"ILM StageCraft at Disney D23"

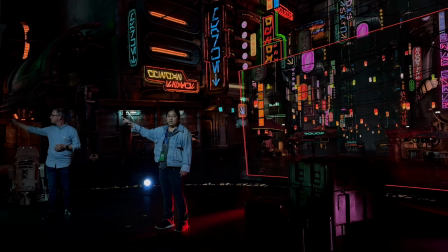And if you look at the TV monitors to either end of the volume,
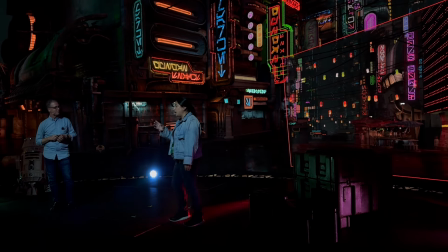you see what the camera is seeing. so what we're actually doing here is this red border that you see behind me
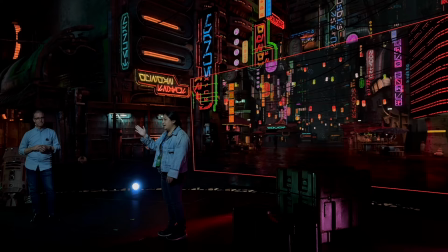represents the magic window that we call the frustum and as the camera moves around the world the custom
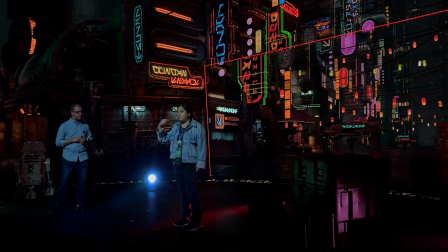is redrawing and correcting the perspective so that we have an image that matches the camera so if I can get a volunteer we can put one of you guys
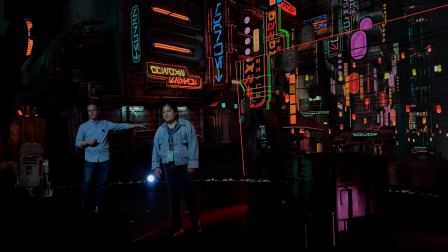inside Salih all right over here yeah so this is different than like a painted backing you can actually have infinite amount of depth in
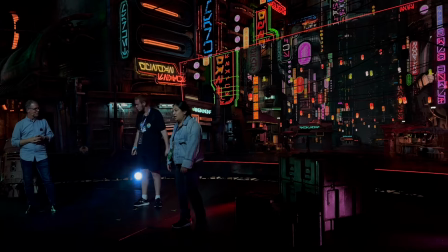the background it always looks correct from the camera's perspective and you guys will have an opportunity to do this experience tomorrow as well
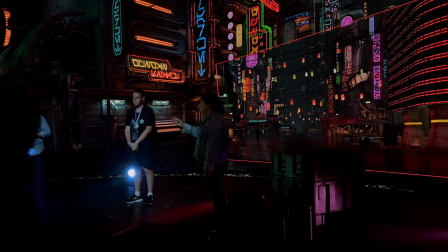um but yes so as we can see is that drew stands there and the camera moves around him and again make sure that you're looking at the monitors um he
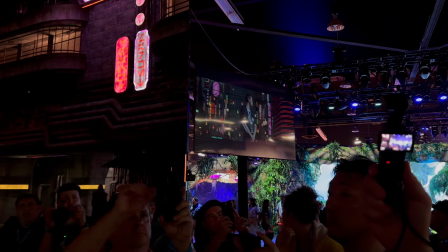is now immersed in the world for us that we're when we're outside the volume and we're not looking through the monitors you can
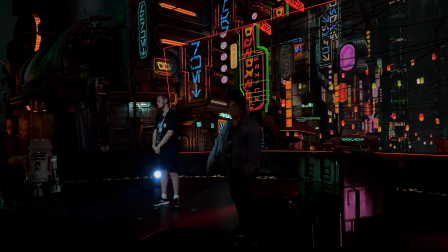actually see that the image is changing but through the camera's point of view it looks like he's in there so you add a A little lighting,
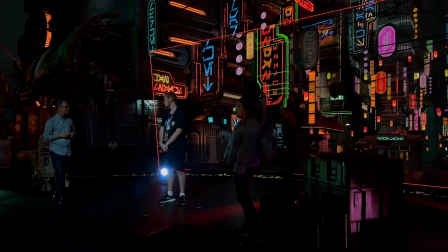a little set dressing, and some costumes, and boom, he's an extra in the world. Thank you so much, Drew.
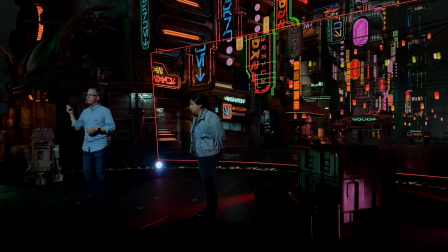So that's what it looks like on set while we're shooting. Let me show you some of the shots from the picture as it comes together in camera.
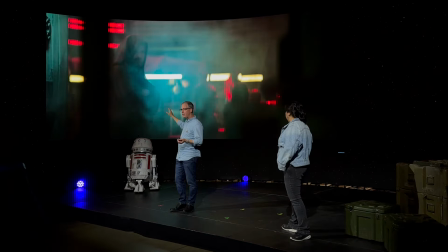So these were shot in the very same way that we're describing here on set.
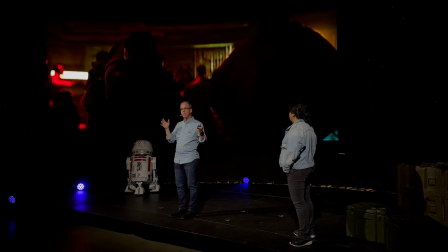The volume that we shot this in was actually a bit larger, but if we pulled off the illusion together between the ILM visual effects team,
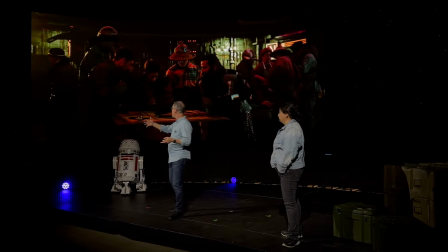the DP, the production department, the art department, you hopefully can't tell what's on the LED wall and what's real.
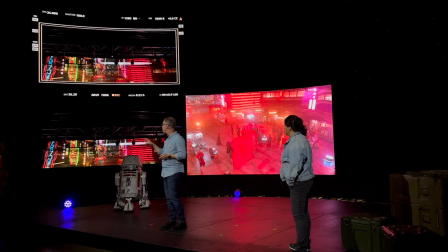Here's what we call a quad view, four views of the same shot. So you can actually see what it looks like behind the scenes when we shoot a scene like this.
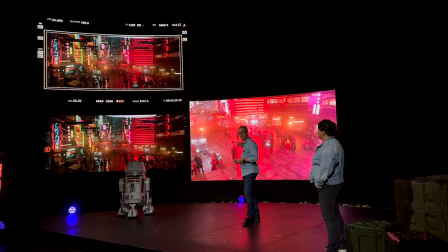And interestingly, for this particular setup, the set decoration is relatively sparse, but through the camera's perspective, it's just enough to pull off the illusion.
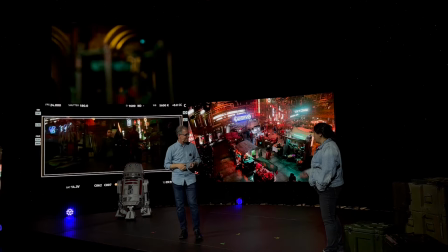I like this camera here too. Yeah, and we use blending techniques.
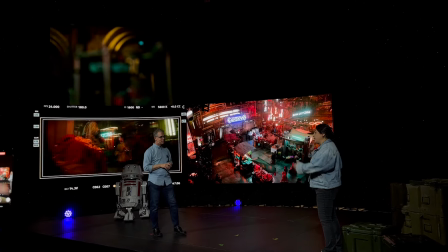We have a colorist that's usually working live with us in the production to make that transition seamless so that it doesn't you can't perceive where the digital
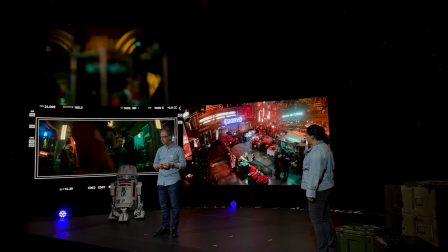world begins in the practical world ends and this environment in particular was really cool because if you can see in this shot that the camera is
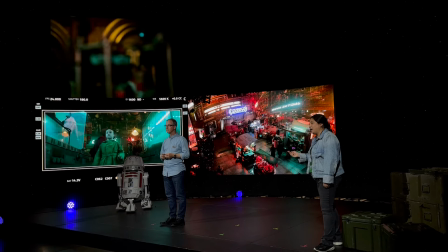actually moving around the world zigzagging in a way but it actually makes the environment look much larger
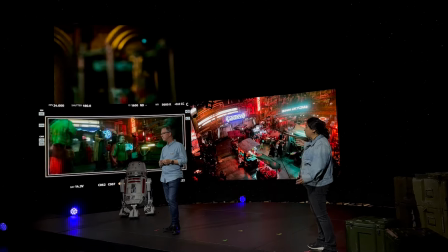than it actually is when in fact we just we're in a volume that's not too much bigger than this one So,
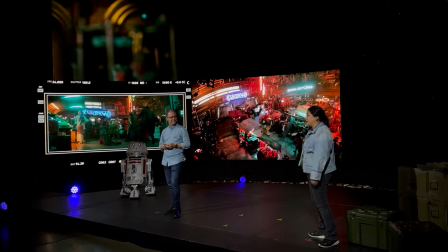yes, some very clever design of the camera moves in this one.
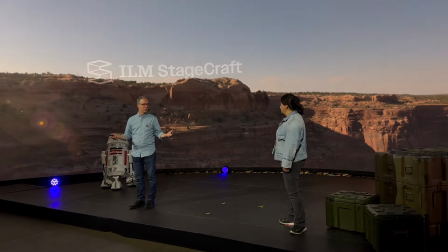So, of course we can use it to go to crazy places that you've never seen before in Star Wars, but we can also bring any real-world location onto the soundstage.
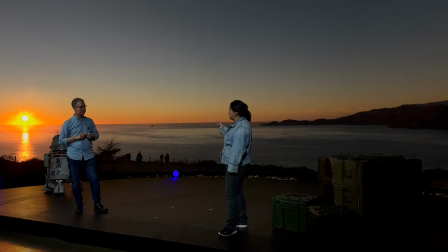That's right. So here we can go to the desert, and with the click of a button we can go to San Francisco, and then back to another desert environment.
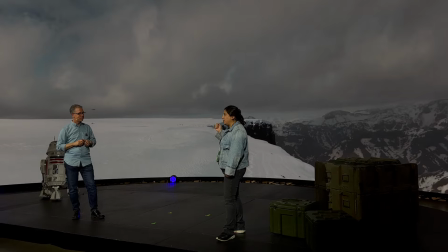But we can control these panels in a way that we can actually hold the lighting.
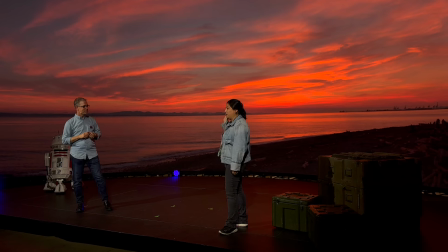Magic Hour is one of the DP's dreams to be able to shoot on this for eight hours and we
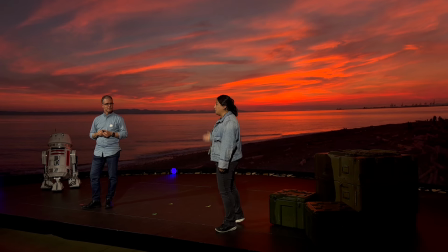can do that in the volume because we can just pull that image for much longer than you would get if you were shooting outside.
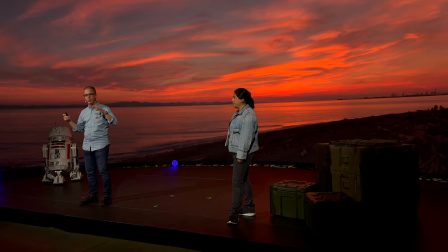So for a very efficient team, a couple of people can go to a new location bring that sound bring that back to a soundstage and you can go in four
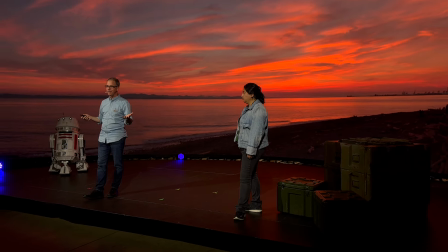or five locations in one day which is an amazing opportunity for a production to be able to bring that kind of production value
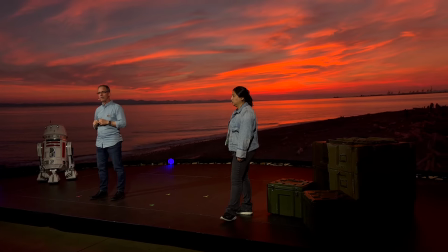into one soundstage. This is an example uh next that we're going to pull up for you is from percy jackson and this is a shot that a scene that you shot up
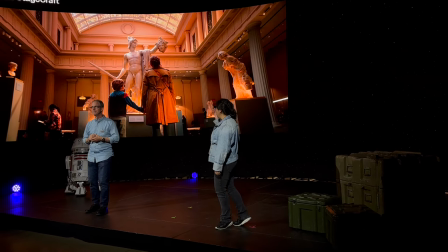in vancouver actually yeah that's right we have a we had a volume in vancouver where we filmed this and speaking of bringing the environment
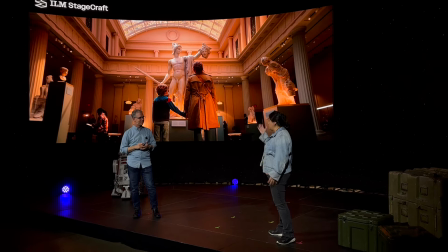to us um we were in vancouver all the way this is the met in new york city he brought the met to us and um
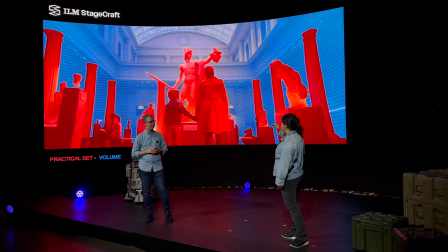we did some really clever design here with the art department to figure out what needed to be practical and what could be digital to fit in the volume
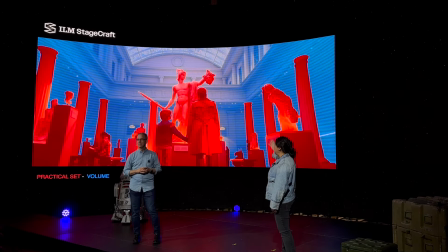and you can see if we did our job right that once we look at the final image it's really hard to see the difference of what was real and what wasn't.
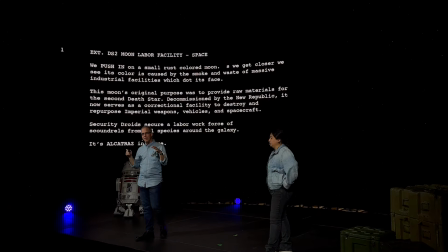The whole goal of all these tools is just to have another tool in the toolbox for our creatives.